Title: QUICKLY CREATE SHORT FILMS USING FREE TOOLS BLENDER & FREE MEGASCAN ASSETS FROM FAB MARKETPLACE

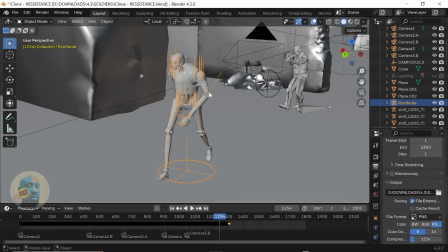[4:09]
I'm not one for stylized much. I'm not good at making stylized characters, so I stick to tools that can make quick
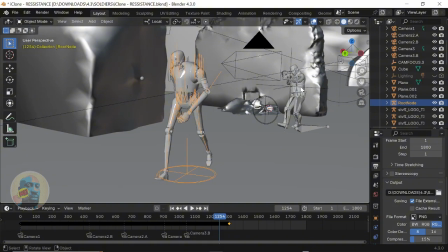[4:18]
realistic characters for me, which is Reallusion, Character Creator, and iClone.
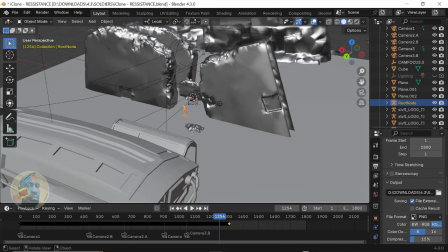[4:25]
I use Character Creator and iClone for the soldier, yeah,
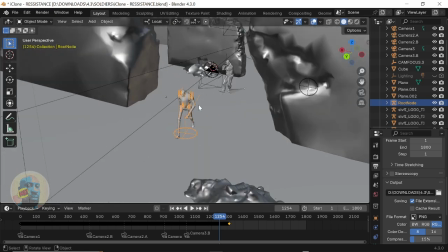[4:29]
and for the droid is a free character I got from marketplace.
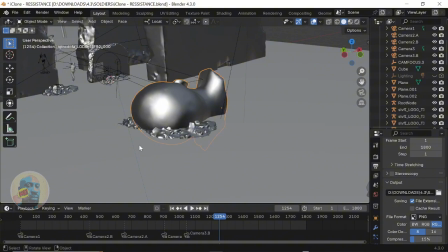[4:38]
One of the things I did was so when I put this head in the ground,
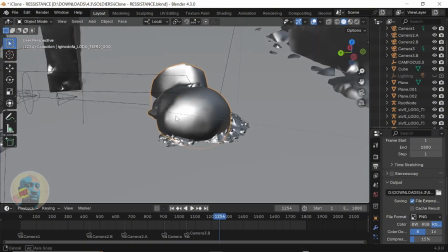[4:42]
it was just in the ground, and it didn't feel like it didn't connect with the environment, right?
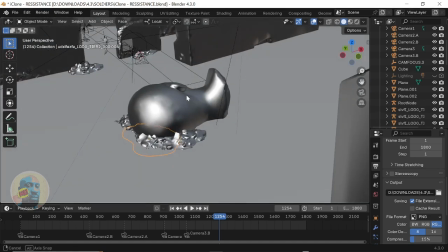[4:47]
So I had to add this debris here to feel like the monument fell down or it's been there for a while, just to have that connection with the environment. Don't place it anywhere. you know.
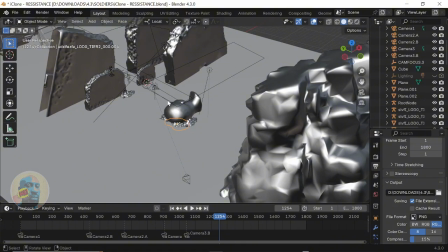[5:00]
And the lighting I had there couldn't hide the fact that I just placed it there, so I had to use this debris to just make it look like it's been there for a while, or when it fell there, there was an impact.
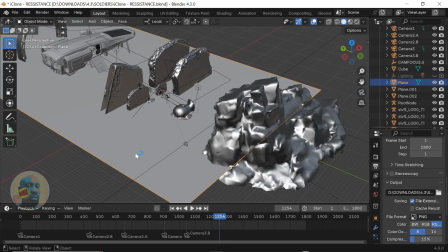[5:10]
The ground plane is just a plane from Blender, but I got Megascan textures, Quixel Megascan texture, ground textures, and put it on it. Any part of the showcase, if you feel like you want to like, get like a deep dive, just let me know in the comments,
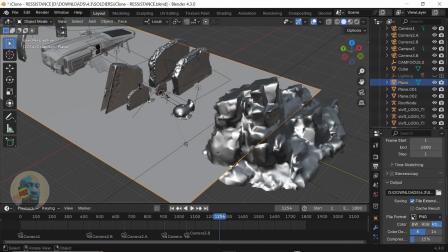[5:26]
and I will do my best to make a tutorial specifically for those particular sections that you feel like you want me to expand on,
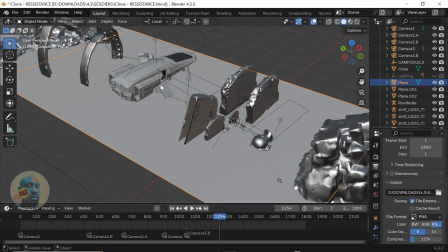[5:32]
right? But this is just a quick breakdown, just trying to showcase how fab assets look outside Unreal Engine, right? Pixel Megascan specifically assets look outside Unreal Engine.
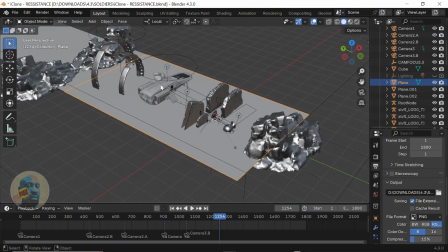[5:46]
So yeah, so these are just the scene. I reused this rock twice, and that's one thing I keep telling people: you don't have to download like 10 rocks for one environment. You can download one particular piece of asset and then just turn it around, and like you can see, this is just one rock.
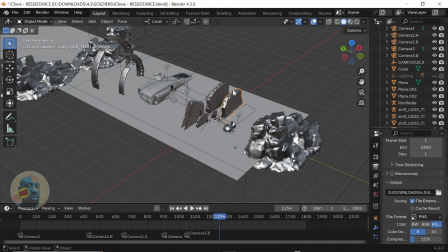[6:02]
I just turned around, placed differently, rotated, made scaled up, scaled down, and just placed it around to give you the look like I had different kind of walls. This is the same rock. These three rocks are the same, and I just rotated them differently.
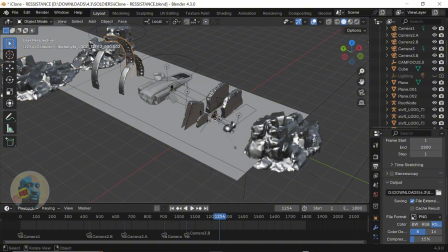[6:19]
This is also the same piece of artifact I just used, reused in 4 places, and I added lighting around. Put this in, and I extended the scene here by just duplicating the same ground and pushed it forward.
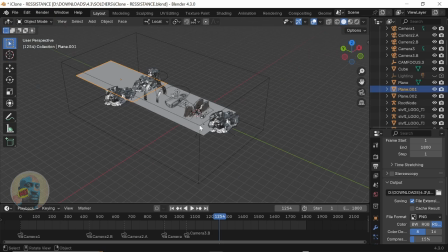[6:34]
And you can see the box around here. So one of the tricks I always use for cinematic scenes, which most people use for cinematic scenes, is please, like in Unreal Engine, people add volumetric fog to hide.
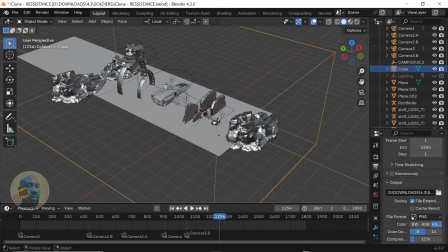[6:46]
Like, so I use volumetric fog to hide details I don't want necessarily, I don't care about. Like the edges of this wall, I don't want to see them, and I can use volumetric fog to hide it. Now, the thing is that like in Unreal Engine and Unity,
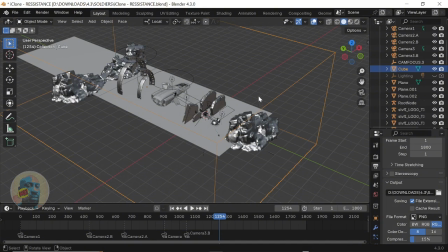[7:03]
those effects are called volumetric fog, but in Blender, it's called to create it, you have to make a box and then give it a principal volume shader,
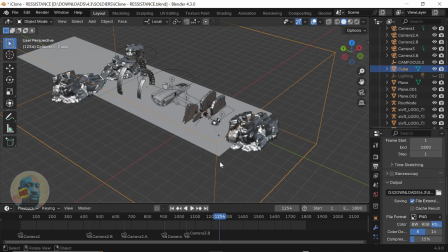[7:14]
right? But in Unity and Unreal Engine, it's a volumetric fog. You're going to have to add through post processing into the scene or through your lights, right? But for in Blender, it's just a different place. You put the shader, you create a box, bounding box, and then you apply the shader,
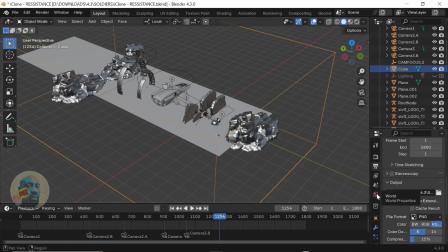[7:32]
volumetric shader, through the world properties, your properties panel on it, and then you play around with the density till you get the kind of density you want, and yeah, and then the lights will react to it, right? So yeah, so that's just like the scene in a nutshell.
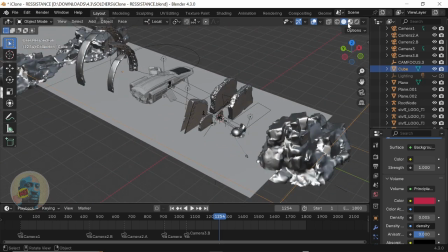[7:49]
Now let's zoom in and see what it looks like in texture mode. So let's go to material preview.
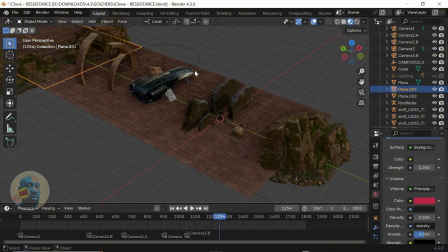[7:59]
So let's go to material preview mode and let's see what it looks like with the textures on.
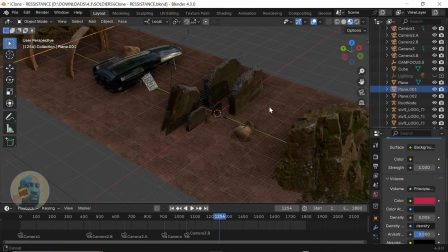[8:05]
So these are the textures you can see in material preview mode. This is not the rendered mode, it's just material preview mode.
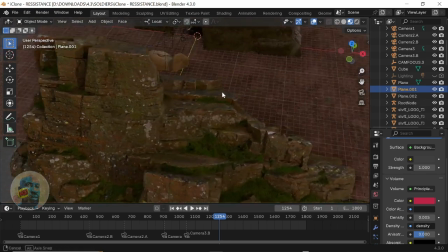[8:10]
And they don't look bad at all. Like, they really look cool. Yeah.